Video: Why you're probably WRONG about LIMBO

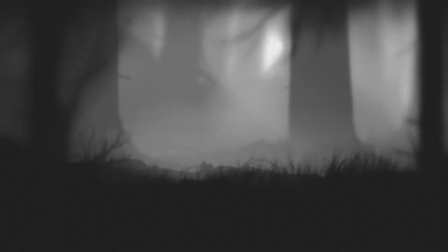497s
If you still need convincing of this, you can even see the faint flickering at the edges of the screen as though we're watching the game play out on an old projector.
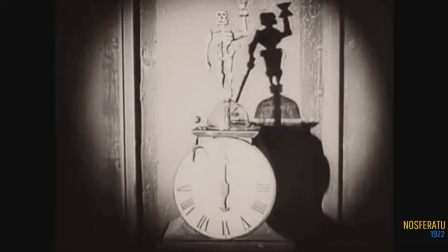508s
For people like F. W. Murnau and Robert Veen, who are credited as major practitioners of Expressionist cinema,
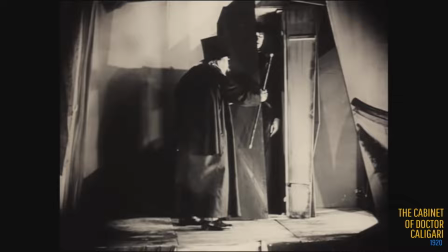515s
responsible for films like Nosferatu and The Cabinet of Dr. Caligari,
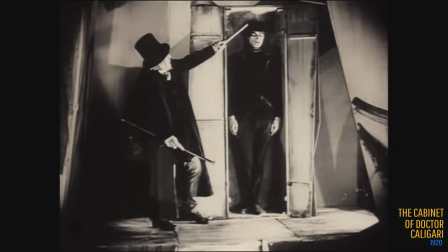520s
This aesthetic framework was a creative development born out of the director's desire to show the audience the subconscious feelings of the on-screen characters,
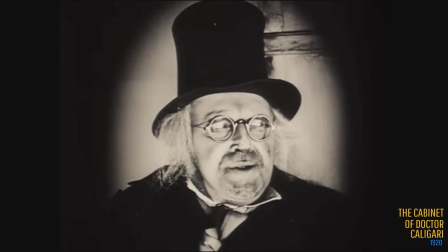529s
coupled with the technological and budgetary constraints that came with the challenge of making movies in the 1920s.
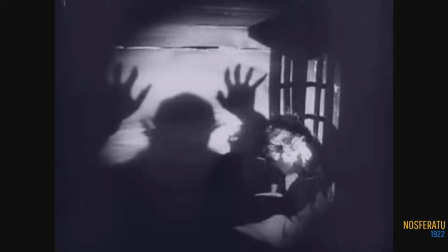536s
The films had to be silent, and too much in the way of written dialogue cards would be disruptive to the flow of the movie.
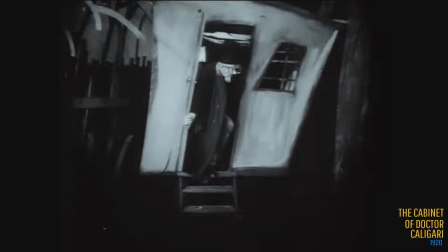544s
As a result, directors often use surreal set designs in order to portray a character's psychological or emotional state externally in the environment.
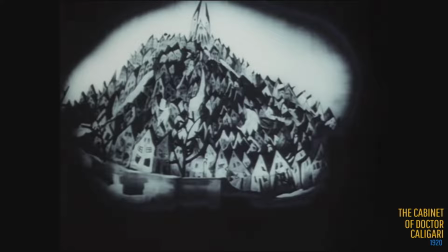554s
The audience is not shown what is real, but rather an abstracted version of what the characters believe to be real.
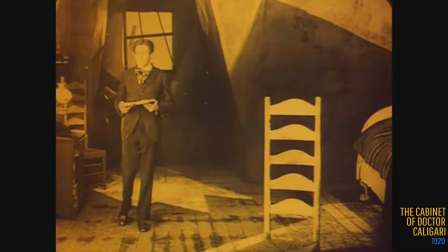562s
In this way, the subconscious feelings of the characters become the subject of the work not only through the characters themselves,
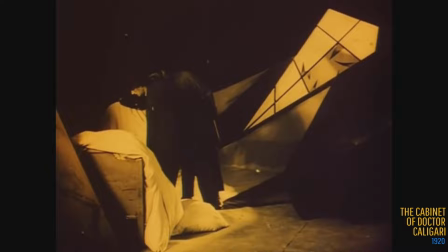570s
but by the environment in which they are placed.
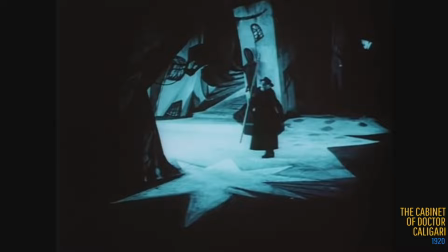575s
Most notably in the cabinet of Dr. Caligari, the abstract and warped set designs are magnificently weird and unsettling.
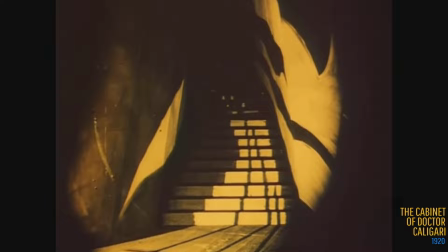583s
As well as providing the audience with a subconscious reason to suspect that something is not quite right and to therefore be apprehensive about what is to come,
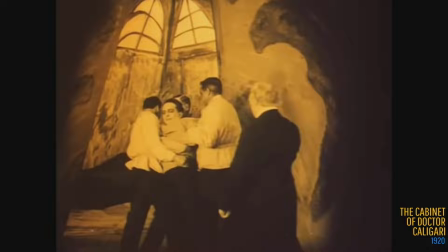591s
the heavily stylised sets act as a canvas onto which the mental states of the characters can be painted.
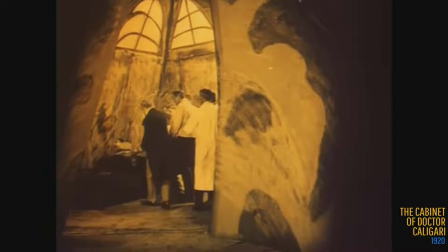599s
In my notes when watching this film, to research the video, I scribbled down that the set designs were insane and,
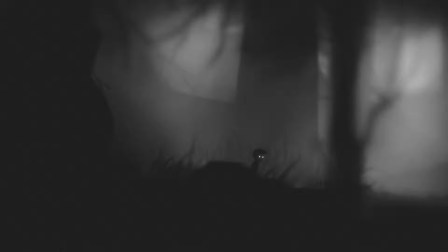607s
well, let's just say that this bold stylistic choice isn't just for the sake of it.
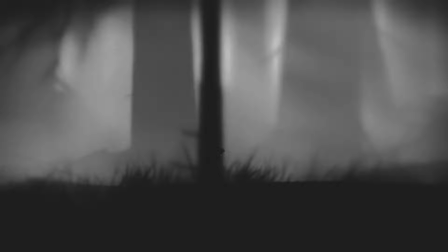614s
So when Limbo begins its story in a forest,
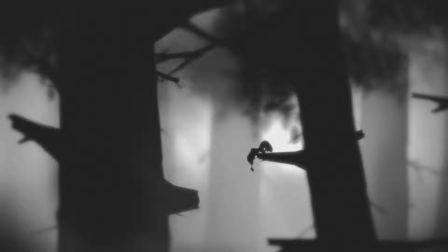616s
it's just too simplistic to say that the boy is literally in a forest, or that it is a forest that the boy remembers.
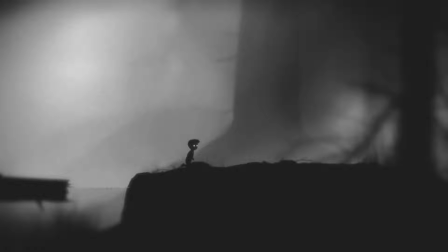624s
In Expressionist works, it's more accurate to start from the assumption that the boy is the forest,
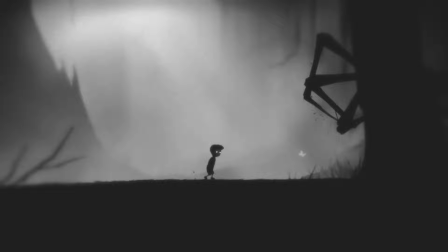630s
meaning to say that the forest is a physical manifestation of what the boy is going through emotionally and psychologically.
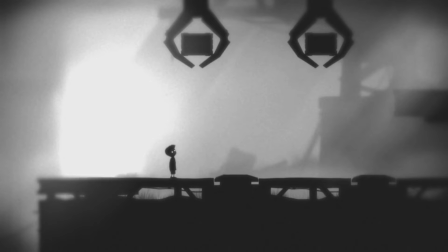637s
In this way, we can account for the disparate and disconnected environments in the game, as well as the odd, recurring imagery.
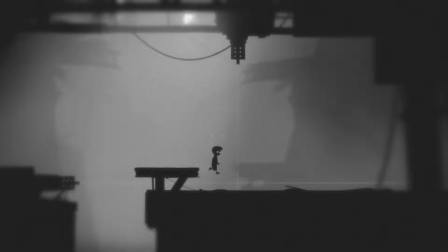649s
Expressionist cinema was extremely influential,
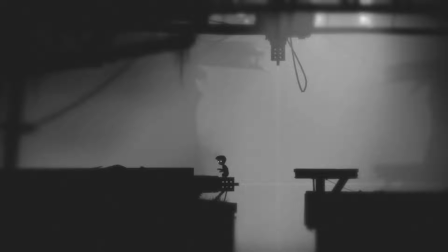652s
and its success was arguably only halted by the emergence of National Socialism in Germany in the 1930s and the subsequent onset of war.
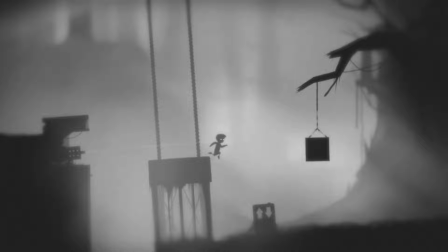662s
Before its journey was curtailed by these nightmarish events,
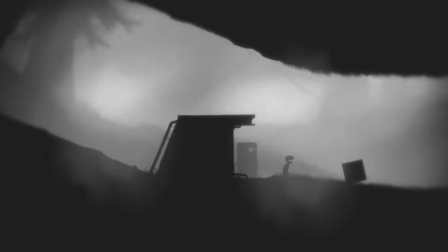666s
expressionist cinema helped to establish the notion that cinema could be more than just entertainment, it could be art.
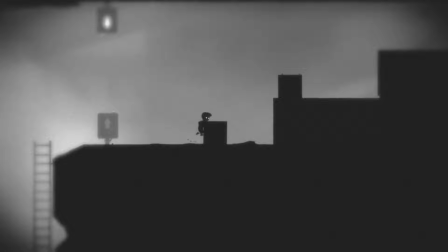675s
Limbo is often credited with sparking a similar conversation within the medium of video games,
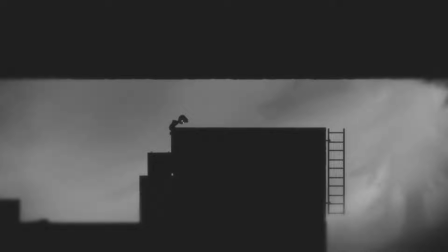680s
where the bulk of the money in the gaming industry ends up in the hands of major
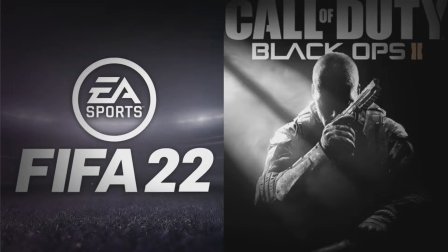685s
developers that pump out re-skinned versions of the same game every year for £90 a pop,
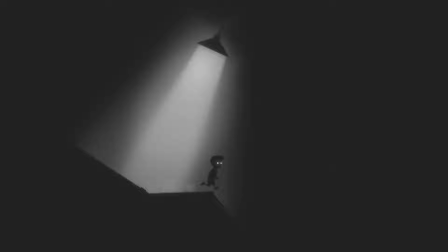690s
studios like Playdead are pushing the boundaries of what can be achieved in games, redrawing the lines of what a game is supposed to be, of what a game can be.
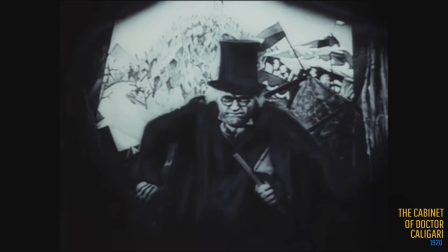701s
That Limbo draws heavily from the creative school of expressionist cinema is a strong indication that this influence does not end with the aesthetic.
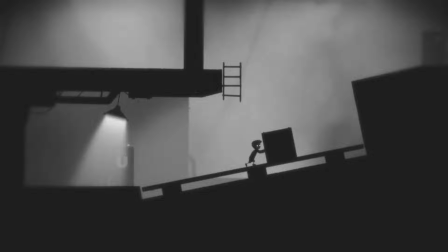710s
While certainly Playdead will have had major budgetary constraints when creating Limbo,
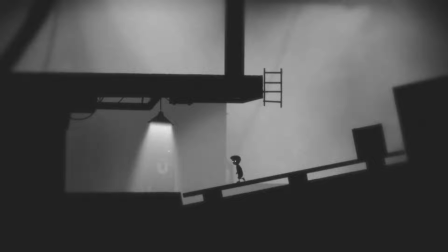715s
the technological constraints are not comparable to those faced by directors of 1920s cinema.
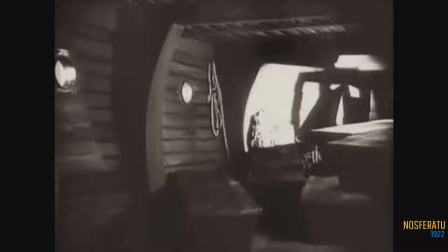721s
To mimic this style is therefore a conscious and deliberate choice,
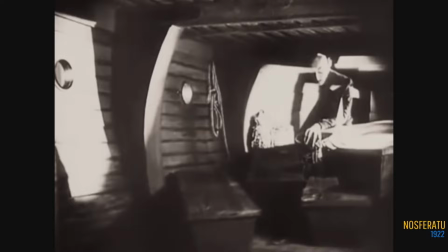726s
and one likely to have been made with a view to achieving the same narrative goals in similar ways.
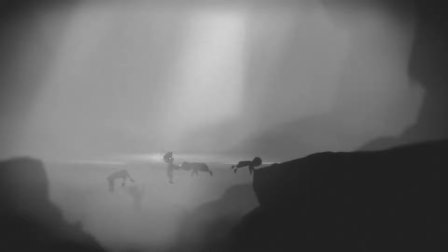733s
Playdead were obviously aware of the creative opportunities that such a stylistic direction afforded them.